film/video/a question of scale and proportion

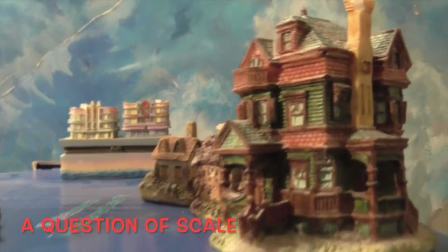0:00 Here is our setup. Nice Victorian style, old-fashioned house here.
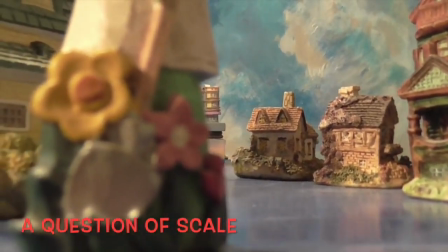0:08 Some other houses down the lane. There's another house in the foreground.
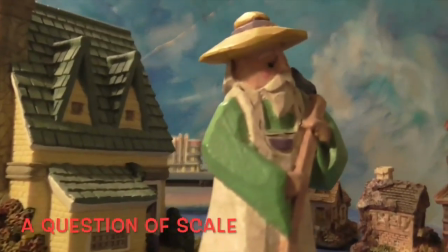0:20 And here's our favorite,
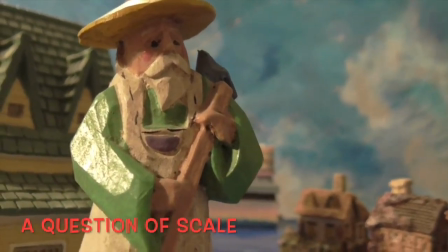0:24 Chinese gardener, Chinese philosopher. Your choice. He's in the foreground.
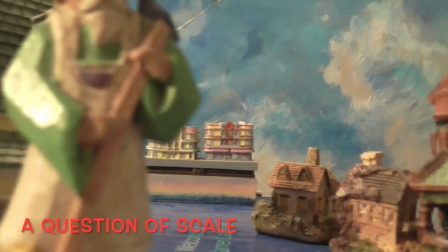0:31 So foreground,
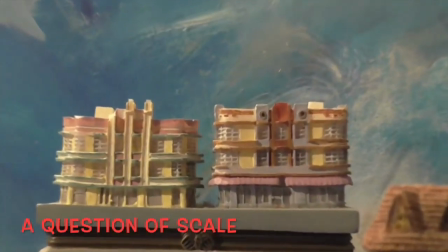0:33 middle ground, and in the background, look, there's a nice Art Deco hotel complex, or apartment complex.
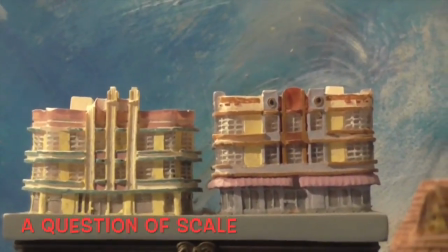0:42 It's in its place in the background.
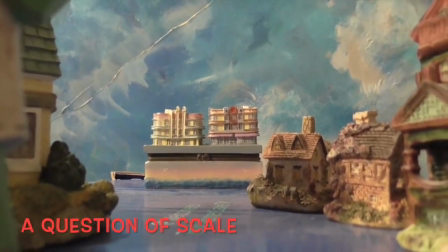0:48 And our point of view reverses from foreground, middle ground, background, middle ground, foreground here.
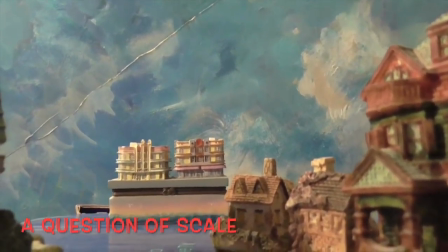0:58 If you notice, our hotel or apartment in the background is in its proper place.
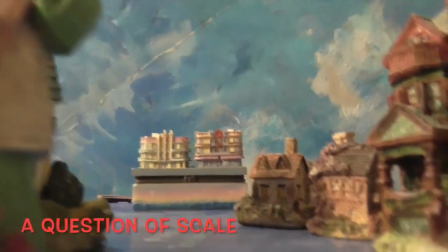1:06 We assume it's just life size.
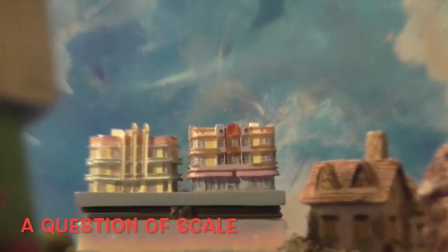1:14 Especially if I zoom in. Very nice.
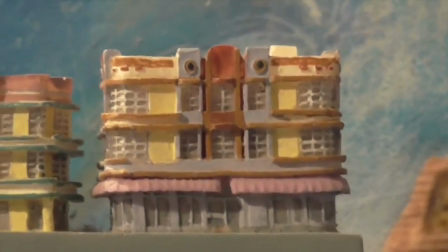1:21 I'll take that apartment in the upper right-hand floor there. Curved bay window.
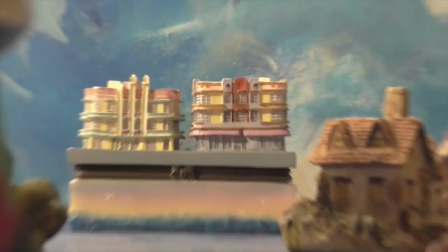1:29 Whoops. Now if I pull back,
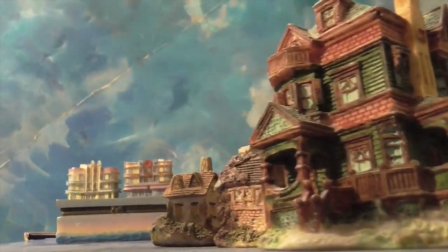1:36 it's in its proper place. It's our point of view.
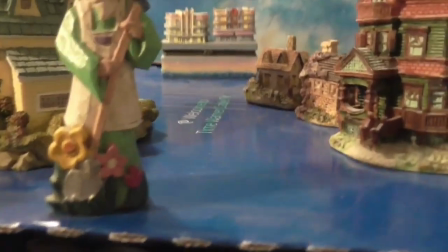1:42 Foreground, middle ground, and background. Now if I go way up in the sky, you'll see what our setup is.
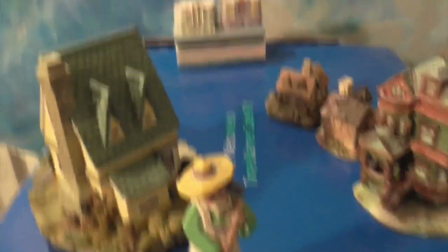1:52 Not quite as interesting. My point being,
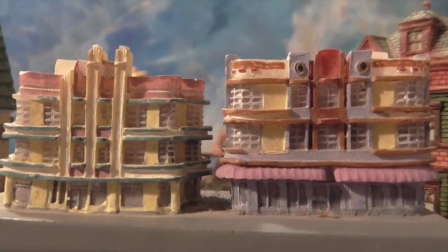2:00 we have reversed things. I have put the apartment way up here in the foreground.
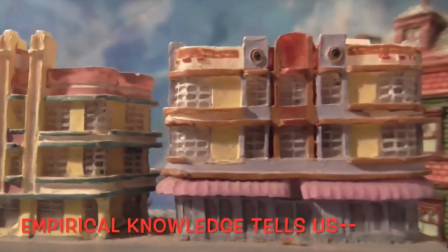2:06 I still like that apartment up there in the upper right now, but I pulled back. Now look.
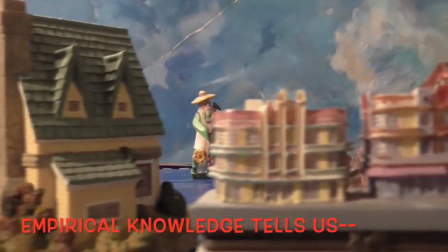2:12 He's completely out of scale now with the rest of the setup.
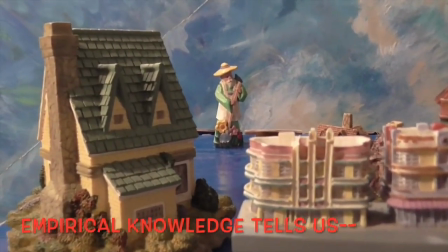2:18 It looks like a miniature that somehow got in there. The one the kids might have built, as a school project.
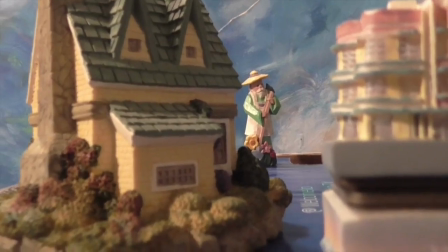2:26 And our Chinese friend, our Asian friend in the background,
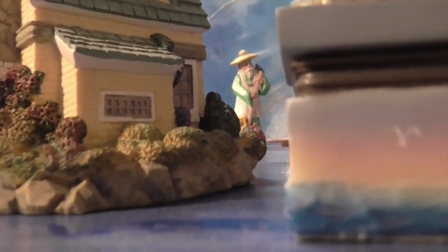2:33 now he's out of scale unless we assume it's a large statue in the background, but everything's out of sync.
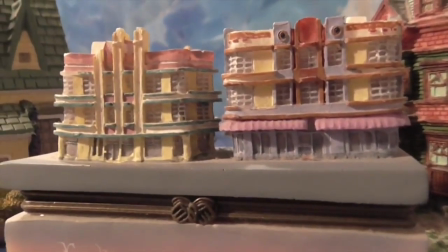2:42 Our visual memory tells us, as we did before,
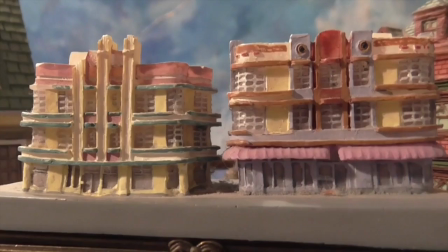2:47 things should be in their proper placement within our picture plane.
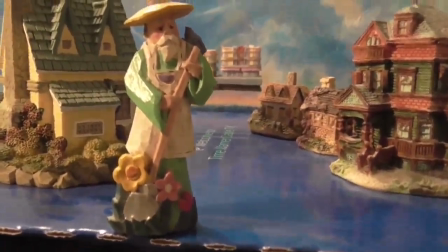2:54 Scale is very important. Once again, I have rearranged our figures and our
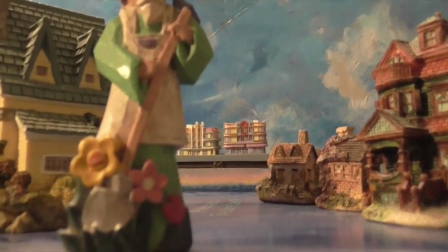3:02 buildings, and now as a little low angle here, a low angle point of view,
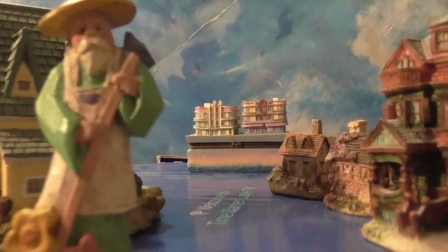3:09 our apartment buildings in the background are back in scale.
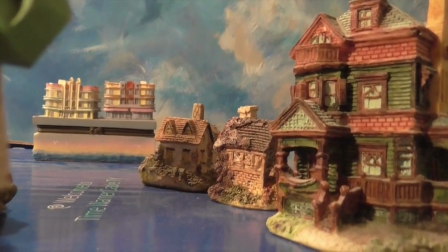3:13 We assume the normal height if we were to walk that far.
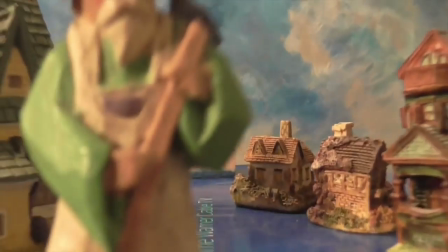3:23 So foreground, our other house in the middle ground, and apartment complex in the background.
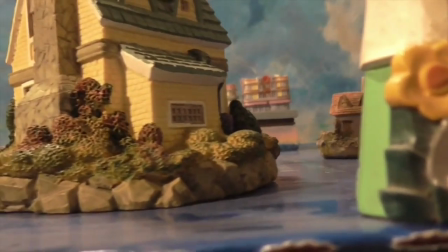3:32 Everything is in proper scale now.
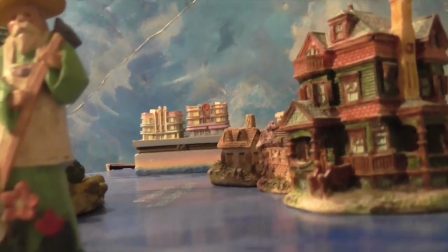3:37 It is not out of joint, so to speak. A little Shakespeare in there.
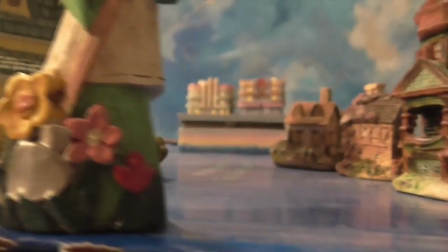3:44 The time is out of joint. Visuals were out of joint, but now they're in proper perspective.
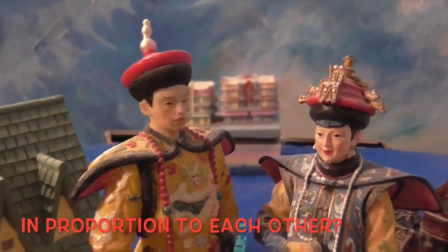3:52 Thank you. Only if we put them in proportion here, close up,
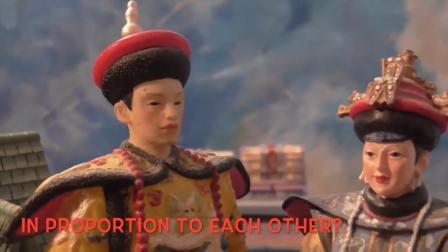3:58 do the apartments in the background kind of make sense that they're way in the back behind them in the background.
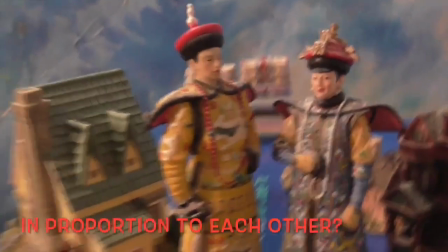4:07 Let's look at our setup here.